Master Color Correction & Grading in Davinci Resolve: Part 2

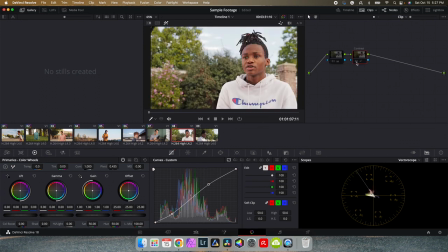Disable this first node and then take a look at the effect that we're having with our second node. Overall, we can see a lot of the colors just pop a lot more and we get a lot richer tones in his skin. At first, everything was kind of just flat and muddy and desaturated, but once we added this contrast, everything just pops a lot more.
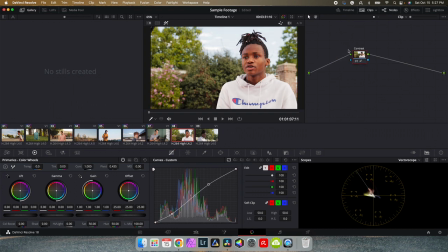So we're gonna go ahead and delete this first node and we'll just bring this back over here. Now, one thing to note about skin tones, all skin fits somewhere along this line. It doesn't matter the ethnicity or the race, all skin fits on this line because it's made up of the same stuff.
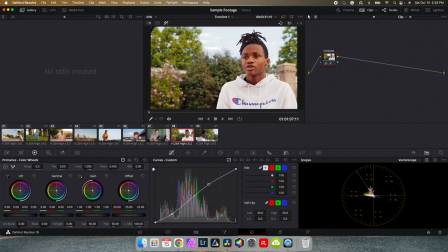It may have a slight yellow or red bias, but it will all fit somewhere on this line. And the goal here is just to get skin to look natural. Sometimes fitting skin directly on this line may not always work for every scenario, depending on the other colors in the environment.
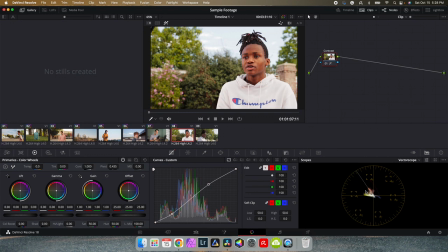So just be cautious of how you color correct your skin tones. If we move on to our next shot,
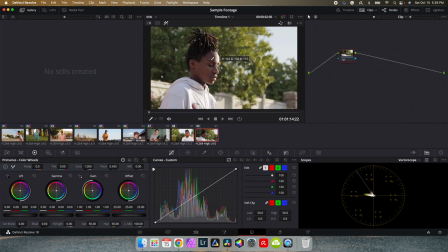we can see, again, same guy here, and we can see that some of our shadows here are a little too dark. Up here in the hair, we can't really see any of the details in there. So we're gonna go ahead and again, desaturate on the first node, create another node after it.
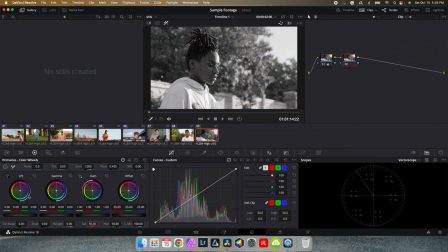And I wanna go ahead and take a look at my primaries color wheels. And I'm gonna bring up my gamma because this is gonna bring up mostly the midtones, but it's also going to affect all the other tonal ranges in the image. I just wanna bring it up just enough till I see some of this detail and texture in his hair.
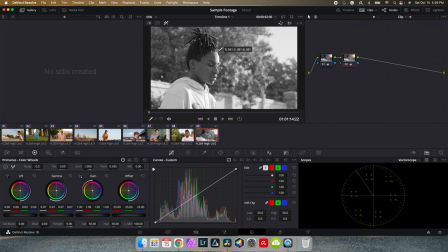Once we see that, then I'm gonna go ahead and bring back my gain because we've overexposed on his forehead here. I'm gonna go ahead and switch to my waveform just to see what I'm looking at. And I'm gonna bring back some of our gain so that we get some detail on his skin without it blowing out past the waveform.
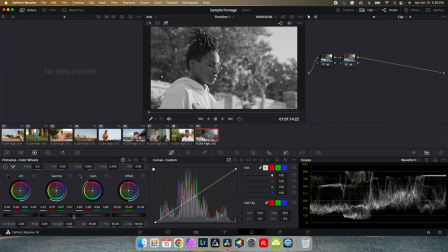I'll just go ahead and bring that back gently here. And I'm gonna go ahead and add some contrast. Now something like that looks pretty good. We're gonna go ahead and disable this first node to see the adjustments.
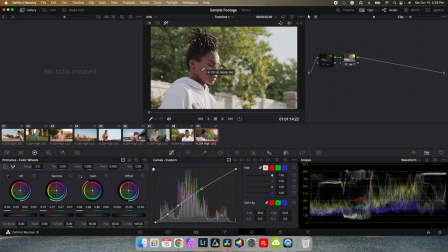Now I can see that I do wanna add a little bit more contrast to bring out his skin here just a little bit more. So I'm gonna bring these shadows down just a little bit here. Play with these tones, maybe just delete that point and just bring this somewhere right around there.
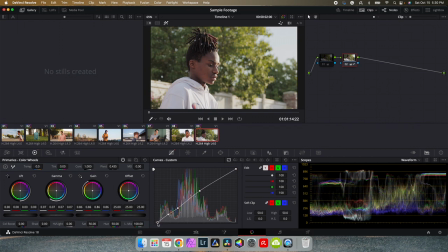Looks pretty good. Now I'm gonna go ahead and bring my black point to the right just a little bit here, just to create more contrast in our shadows. And I'm liking what we've got here.
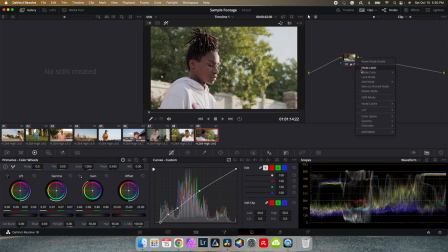I'm gonna go ahead and delete this first node and label this node exposure and contrast. And we'll just clean this up a little bit here. And there you go, my full color correction process.
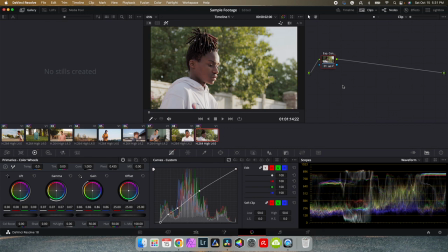Now sometimes you may have to do more extensive color correction work, but since most of these clips already were pretty close to the final color that we wanted to begin with, we didn't have to do a lot. In the next video, we're going to be talking about color grading.